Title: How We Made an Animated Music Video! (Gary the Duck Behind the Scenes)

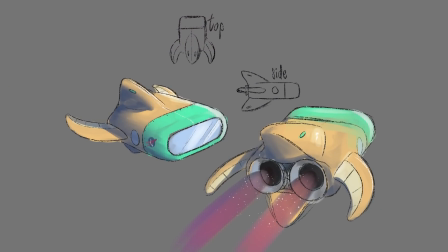1240s
So starting from the window shapes, I sketched the spaceship with a pretty simple but striking beak-shaped design, and then I built it in Blender.
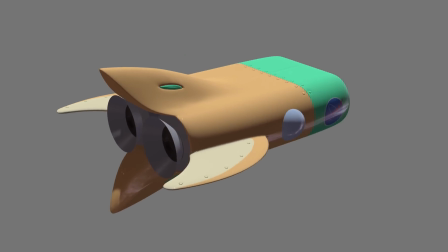1248s
Initially, I gave it some colored textures, but it ended up being more effective to render it with Blender's Freestyle Outline feature,
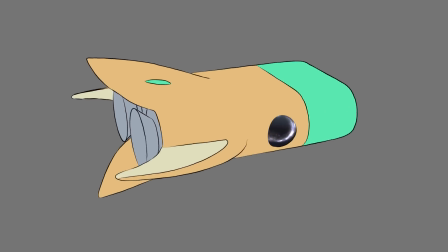1255s
basically creating cleaned up linework of our 3D object, and then lowering the frame rate so it looked more in line with the rest of the 2D animation.
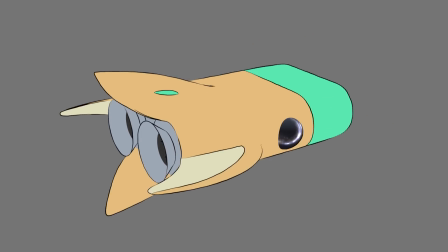1265s
Okay, now I'll hand it back to Ben to show how we finalized these cleaned up animations.
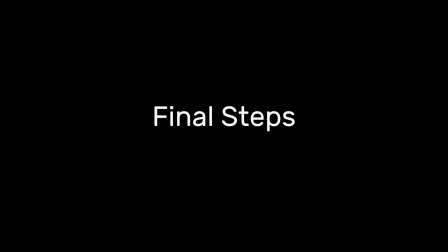1270s
Once I had every shot in the film cleaned up and colored, it was time to start compositing in After Effects, taking everything we had, putting it all together, and polishing it.
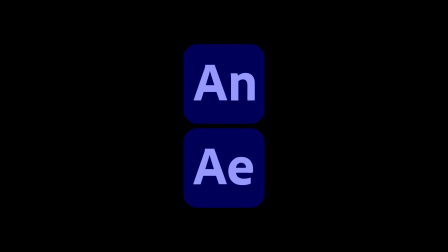1281s
Because After Effects and Animate are both made by Adobe, I can open Animate files directly in After Effects.
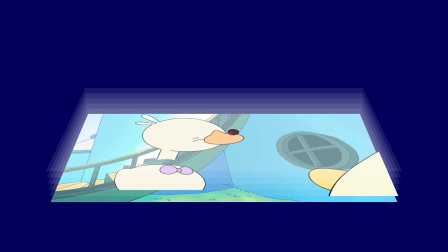1288s
This lets me manipulate each layer separately without having to export anything.
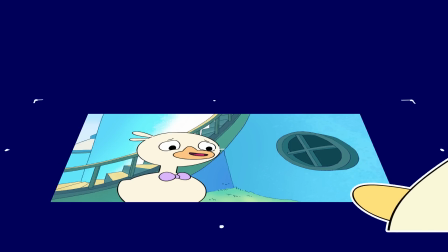1293s
And I can scale my animations without any pixelation, since it's all vector-based.
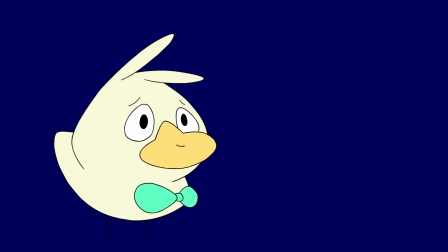1298s
The first thing I do when compositing is remove the temp backgrounds and replace them with Mara's finished paintings.
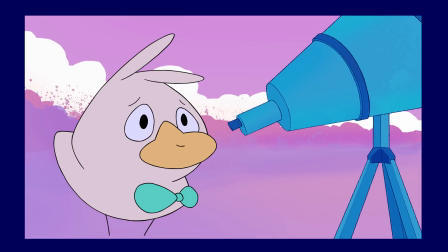1305s
Then I'll add some color tinting to the characters to make them better fit in the world, while making sure they contrast with the background.
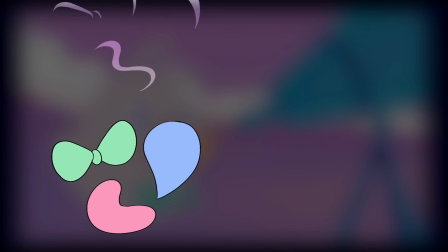1313s
Finally, I'll add some extra lighting. Sometimes in animation, animators will manually hand-draw the light sources as part of the production pipeline.
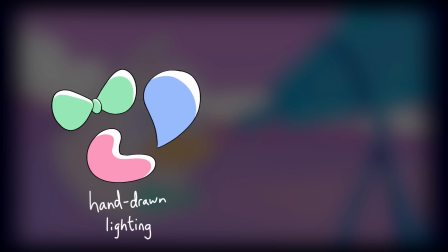1321s
We didn't do that for Gary, but I still wanted some sense of three-dimensional light in the film.
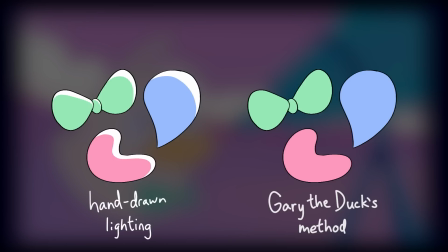1326s
So I opted for a much quicker, but still visually nice-looking technique called Inner Shadows. I add the Inner Shadow layer style to the characters, choose the color that I want the light to be, and then change the blend mode from something subtractive to something additive.
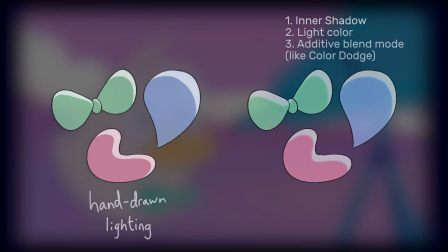1343s
I found Color Dodge to work the best for most scenes, since that didn't affect the black outlines around the characters.
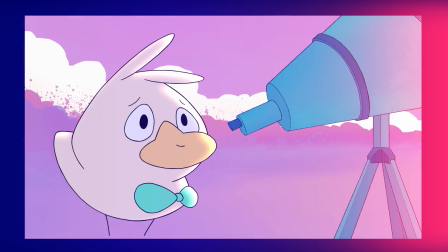1349s
For some scenes, I added additional effects to make the environments feel more grounded.
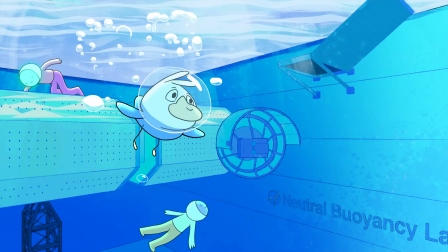1354s
For example, in this pool shot, I added some distortion in the background to mimic water refraction,
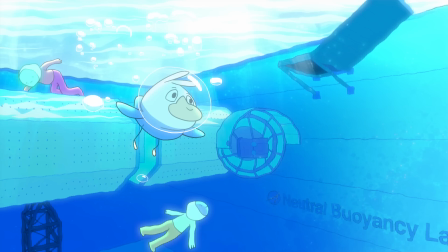1361s
some glow to show that the light is scattering in the water, and finally I duplicated Gary, silhouetted him, set the blend mode to multiply, and applied the CC light burst effect to make it look like Gary was casting a shadow onto the water.
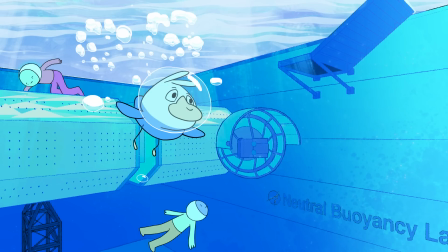1375s
This is what the film looked like before compositing, and this is what it looked like after. That's the power of compositing. Oh, and one more thing before we wrap up.
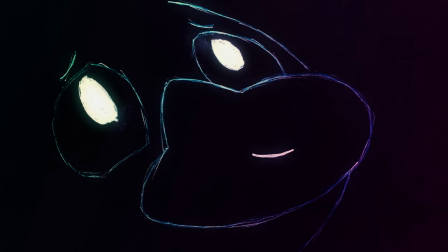1386s
Not all of Gary the Duck was animated digitally. The fantasy sequence at the end of the bridge is all drawn on paper.
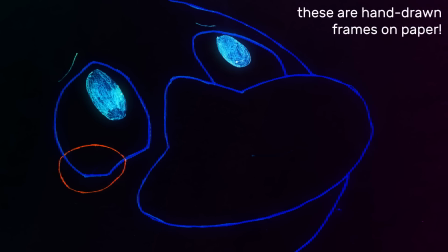1393s
Ever since I first storyboarded the film, I thought it would be interesting to convey Gary's thoughts as children's drawings, using colored pencil.
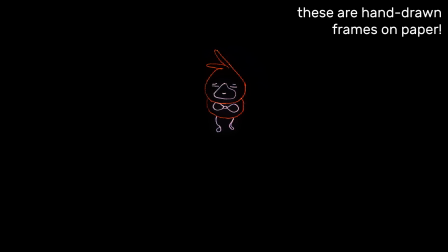1402s
Now it was time to actually get that scene done, and it was nearing the end of the school year.
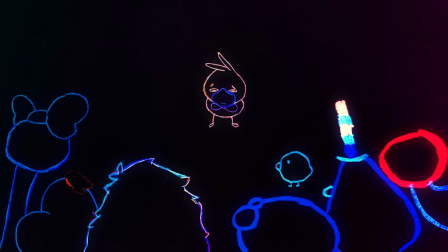1407s
My old elementary school's art teacher didn't have much lined up to teach in the last few weeks.
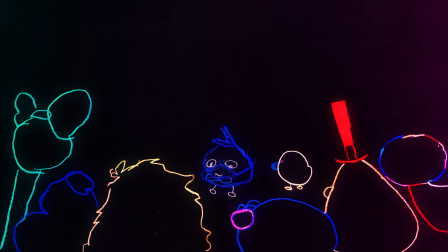1413s
So with her help, Greg and I managed to quickly put together a class to teach the fundamentals of animation,
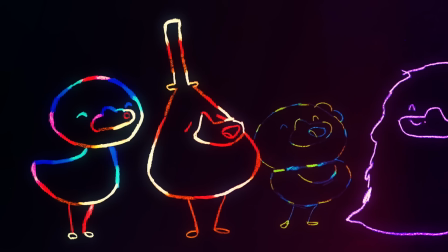1419s
where each kid would get to draw a frame of animation for this film.
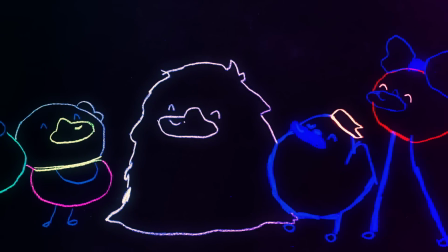1423s
In the end, almost 200 students across four grades spent a few minutes each tracing over a frame of animation that I produced,
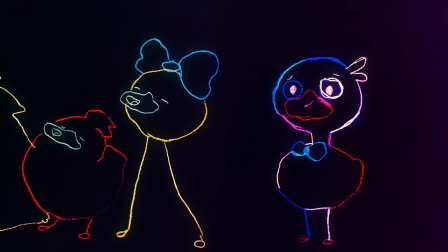1430s
using whatever colors or patterns they saw fit. For the last shot, I told them they could just draw whatever they wanted on the page.
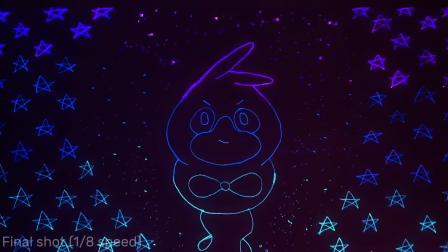1438s
So every frame has a completely unique design, representing the cacophony of emotions that Gary is feeling.
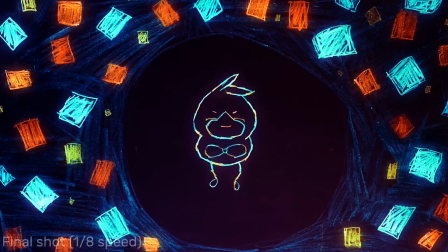1445s
Once the drawings were finished, I took pictures of them using a camera mounted to a down-shooter,
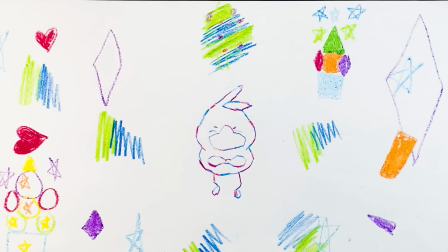1450s
lined them all up in After Effects, and then applied some color grading to make them look as clean as possible. Out of curiosity, I wondered what would happen if I inverted the colors, and suddenly, everything clicked.
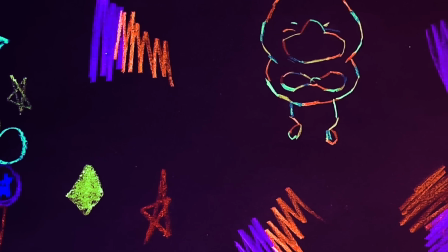1463s
The fibers and dust in the paper that annoyed me before now look like both
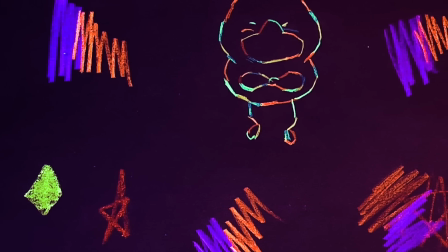1468s
stars in outer space and the patterns you might see when you close your eyes,
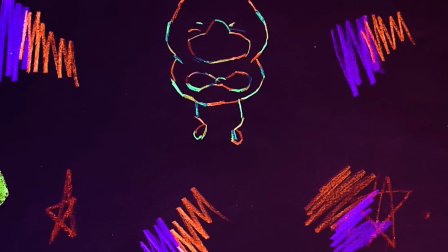1473s
almost like Gary is dreaming. I also realized that the drawings themselves now evoked Emile Cole's Phantasmagory,
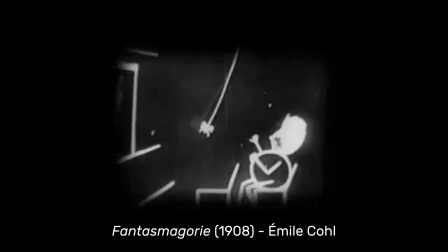1480s
the 1908 cartoon often considered to be the first traditionally animated film.